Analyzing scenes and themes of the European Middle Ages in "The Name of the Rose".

Hi, today I am going to talk about the movie The Name of the Rose, and specifically I'm going to be talking about the themes of the Middle Ages that are shown with two screenshots from once a week. So let's get started. I'm sorry for the bad quality. I took pictures on my phone. So yeah. The first screen of the movie is basically mostly from so perspective from what I understand. And the power dynamics at play in this movie are from his perspective, what he thinks has the power in each situation. One screenshot depicting this is this screenshot.
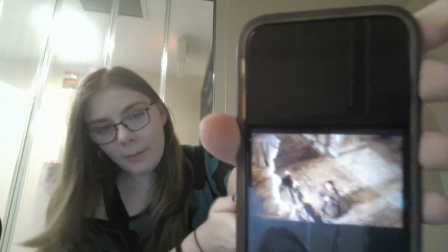[0:46]
If I can edit it in, I will, but I can't. I'm sorry for forgetting. You see this statue he's praying to has the right angles.
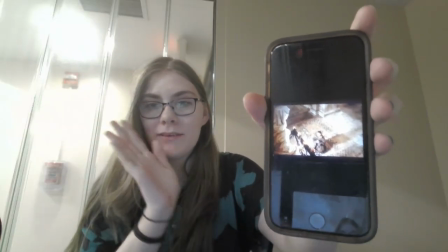[0:54]
Like the angle is facing down on him, and basically puts him with the statue in a right light.
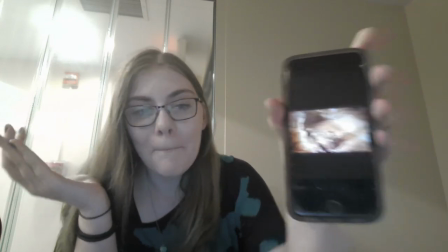[1:00]
Um, Also lighting too. But in this scene, he is begging for help from this
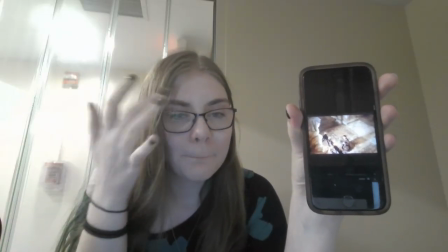[1:07]
statue slash figure of a woman for the love of his life.
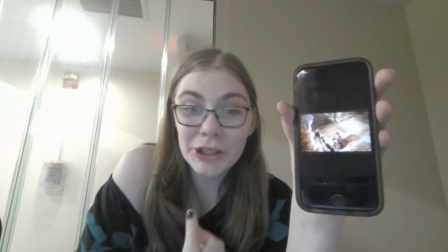[1:14]
The angle obviously shows part of him, and he feels weaker in the situation, even if the statue isn't real,
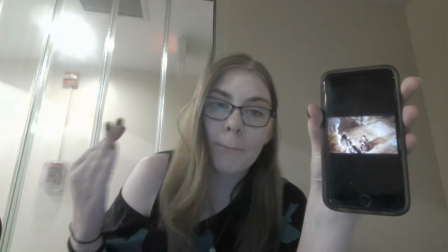[1:21]
he perceives it as real, and so has the higher ground, the upper in this power dynamic. Another screenshot to back up the claims I just made from Power Dynamic is this scene when they are exiting the I think temple, um,
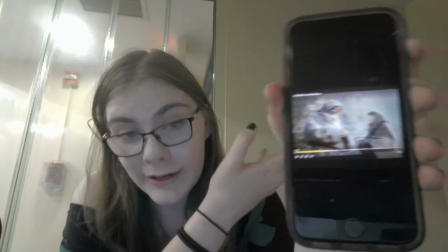[1:38]
where they are at a low angle in the house looking building,
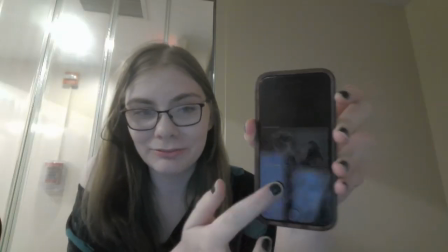[1:45]
is facing up. This isn't a great screenshot. I was clearly rushing when I was taking this, but like in the shot it like zooms up, so like it pans up to show the building as the higher figure and them as the lesser, even though this movie he looks up to William the most, and most of the time he is almost we see in this bright light in the background because he is the perceived good. I'm sorry, I'm recording this in my room study room, and people are walking around me. I found a better screenshot for my point of the perceived power dynamics with Anzo.
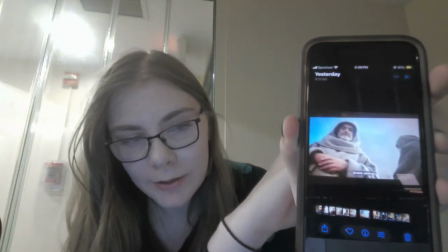[2:24]
This is a better picture of the the background being this big imposing building, and then
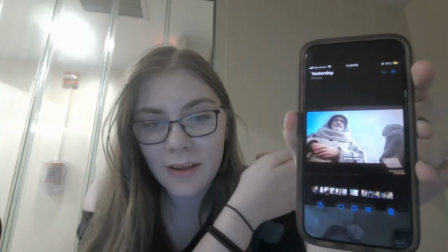[2:35]
William looking down, and Anzo looking towards building, but also down.
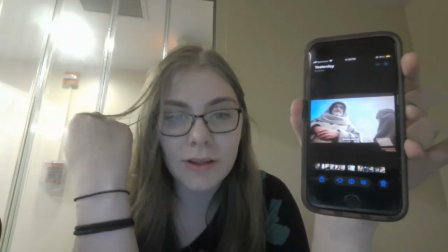[2:39]
Them being perceived as lesser, and the building being perceived as the best because it's building. Okay, now the recording stopped for some reason. Hopefully I didn't edit these together. But the second thing I want to talk about is the how the human spirit is portrayed in this movie. Um, Sorry, I forgot my wording. But so in this film, William is portrayed as an almost like figure where he is with trust and was everything that is put in Otto's perspective. Um, but the way you can see his spirit slowly break throughout the movie, here's kind of an example.
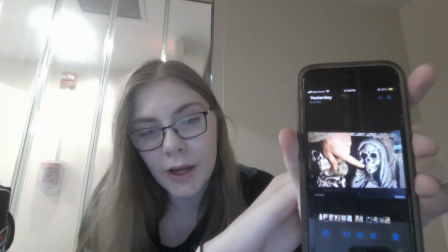[3:34]
It's the scene where they are trying to get into the library labyrinth, and he is fiddling with this statue, trying to make it work. And he can't. So he's getting a little frustrated, and when he finally opens, he's like, back in good spirits. If I can find a screenshot, later on, when Anzo starts to question him, we see him in a darker light.
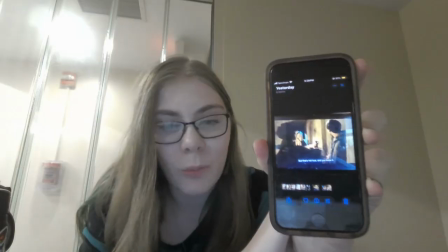[4:02]
His spirit is drained. He's tired. He wants this all to be over with, but also he wants to find the truth.